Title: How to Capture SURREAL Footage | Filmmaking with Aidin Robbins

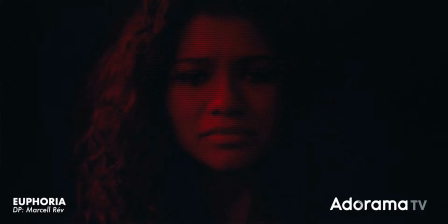(0:00)
If you fire up any movie or TV show or even commercial from the last few years, there's a good chance that it looks weird.
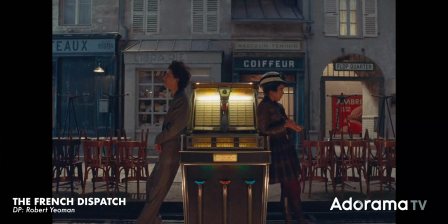(0:08)
Surreal, dreamlike, otherworldly, whatever you want to call it, this style is in.
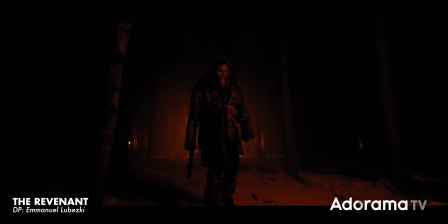(0:13)
Whether it's the cartoonish geometric style of someone like Wes Anderson or the very drifty,
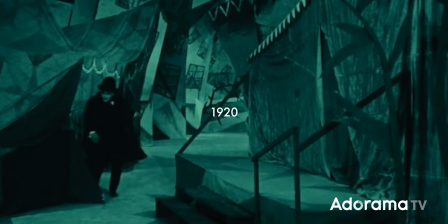(0:20)
wide angle shots that you see in the work of cinematographer Emmanuel Lubezki. Now, this is by no means new, but creating images that feel unlike what we experience in our own lives is one of, if not the dominant style right now. I have no complaints about this. Few things get me more excited as a filmmaker than being able to create something that just doesn't look real.
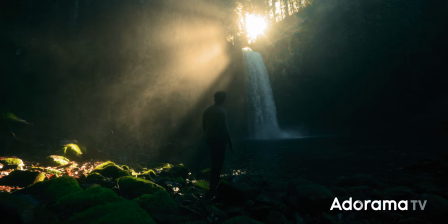(0:41)
So in this video, I want to share with you some simple techniques for creating some surreal, dreamlike footage of your own. Most of these are completely accessible to create on your own. You just need a camera and some creativity. So, let's go shoot some weird stuff.
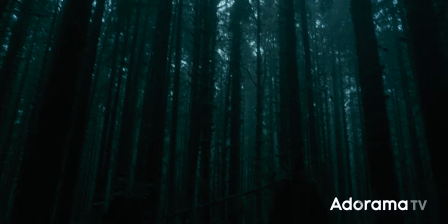(0:57)
Surreal cinematography is very frequently influenced by weather, particularly rain and fog.
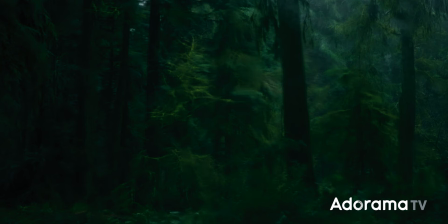(1:03)
If you use them right, these conditions alone can make a scene look completely different.
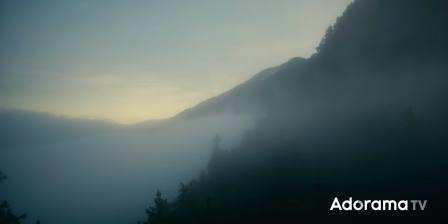(1:08)
Shooting through a rainy window distorts the scene in a very like painterly way,
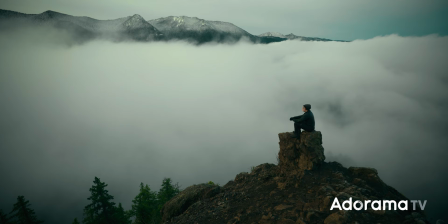(1:13)
and a thick layer of fog reduces far away objects to their most basic geometry.
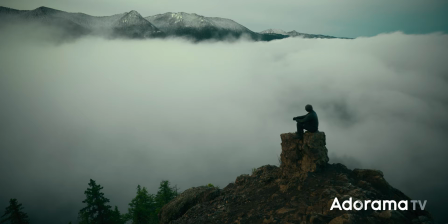(1:19)
It's important to know that these surreal images are often used to visually express a character's emotions,
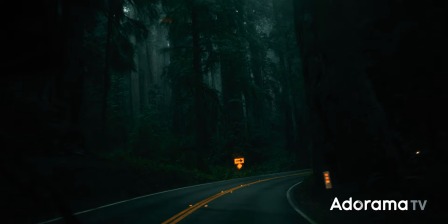(1:24)
and gloomy weather like rain and fog does a great job of conveying anything from melancholy to distress.
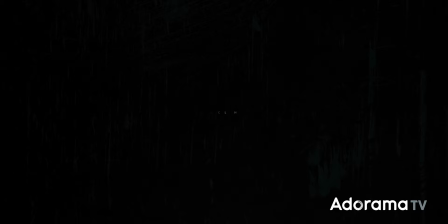(1:32)
Different times of weather can do the same thing, expressing grit, survival, or maybe even peace. When it comes to focal length, you'll often hear that you should shoot most of your footage somewhere between like 24
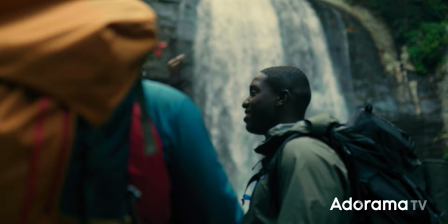(1:45)
and 50 millimeters because that range feels very normal,
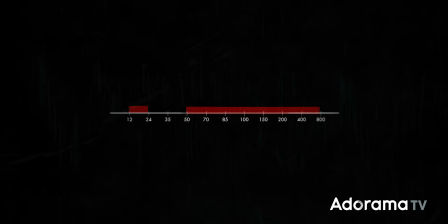(1:50)
natural, and lifelike. If you want to create surreal images, do the opposite.
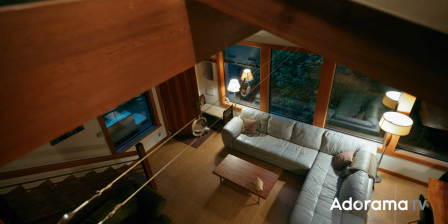(1:55)
Avoid that range. Ultra wide lenses distort geometry and exaggerate scale and motion so they can be used
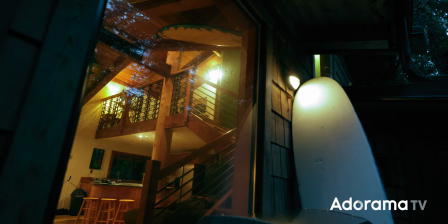(2:02)
to create images that feel claustrophobic or expansive and euphoric.
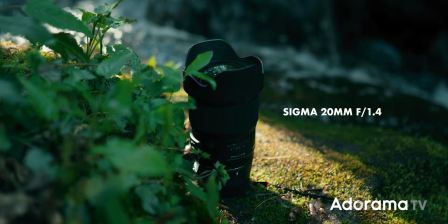(2:07)
My personal favorites that I use all the time are my Sigma 16-28 f2.8,
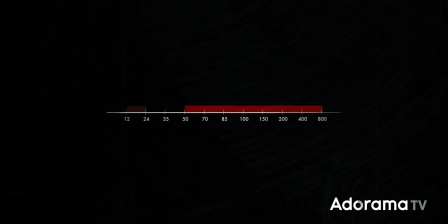(2:12)
14mm f1.8, and 20mm f1.4. On the other side of the spectrum, from very long telephoto lenses do the opposite.
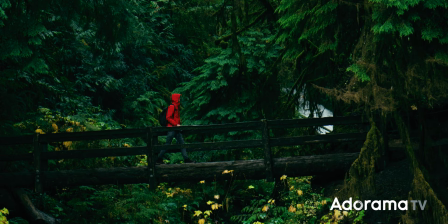(2:21)
They compress space and only really allow for lateral motion.
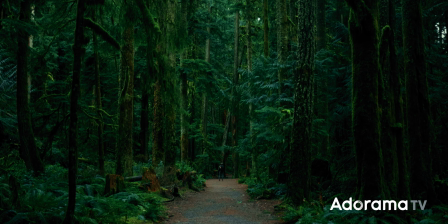(2:25)
So it almost makes the scene appear more like a dollhouse or a theater stage than an actual three-dimensional scene.
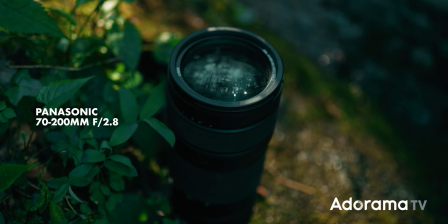(2:33)
Personally, I almost always use the Panasonic 70-200 f2.8,
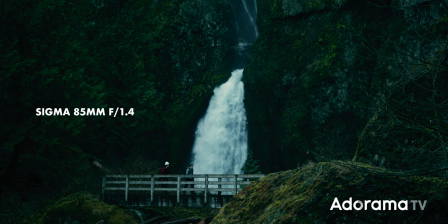(2:37)
but I've also had a ton of fun in the past getting similar footage with the Sigma 85mm f1.4,
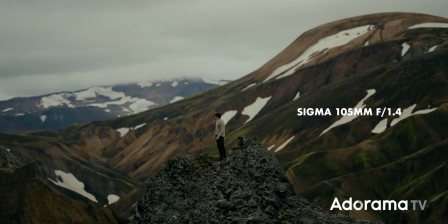(2:44)
as well as last year using the Sigma 105mm f1.4, which made some absolutely just bonkers footage.
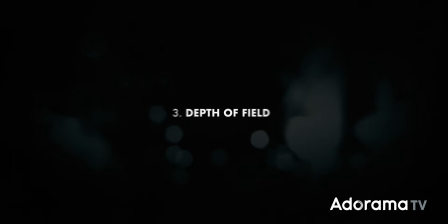(2:54)
One of the reasons longer focal lengths can work for a dreamlike image is that they exaggerate depth of field by picking out one layer of depth in the scene and just throwing everything else way out of focus.
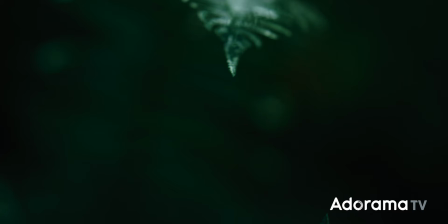(3:05)
A very shallow depth of field like that can feel surreal by obscuring the majority of the scene,
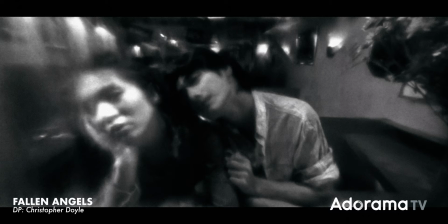(3:10)
but a very deep depth of field can also feel very off and dreamlike.
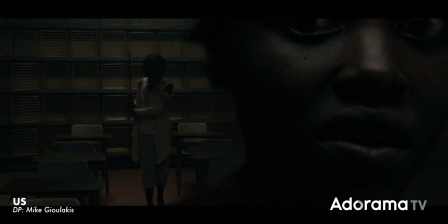(3:15)
Just look at the cinematography of Wong Kar Wai or a split diopter shot.
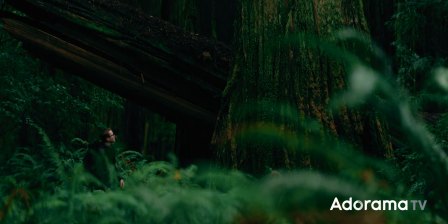(3:20)
Focal length can also be used just to create some fun, weird effects.
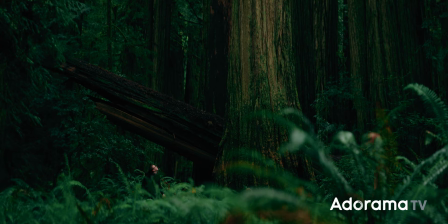(3:23)
One of my favorites being the long zoom where the camera just zooms way in and out of the scene rather than pushing forward or backwards.
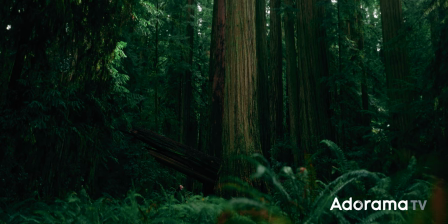(3:31)
If you think about it, this is the only camera move that you will never experience with your own eyes.
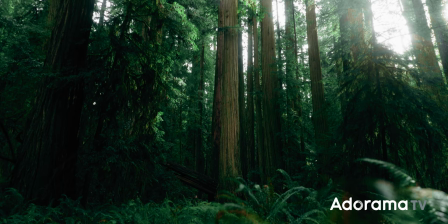(3:36)
You can pan and tilt your head around and you can move through the scene, but you can't zoom.
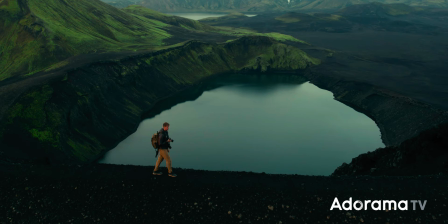(3:42)
So it just feels inherently a little off and weird. Combine a zoom with a push or pull in the opposite direction,
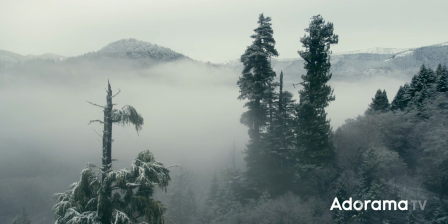(3:50)
like pushing in and zooming out or pulling out and zooming in, and you get a cool effect called a dolly zoom or a vertigo effect,
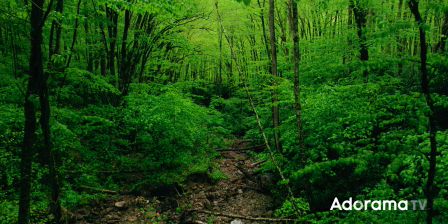(3:57)
where the different layers of the scene grow and shrink at different rates, creating this feeling that the scene is like closing in on you.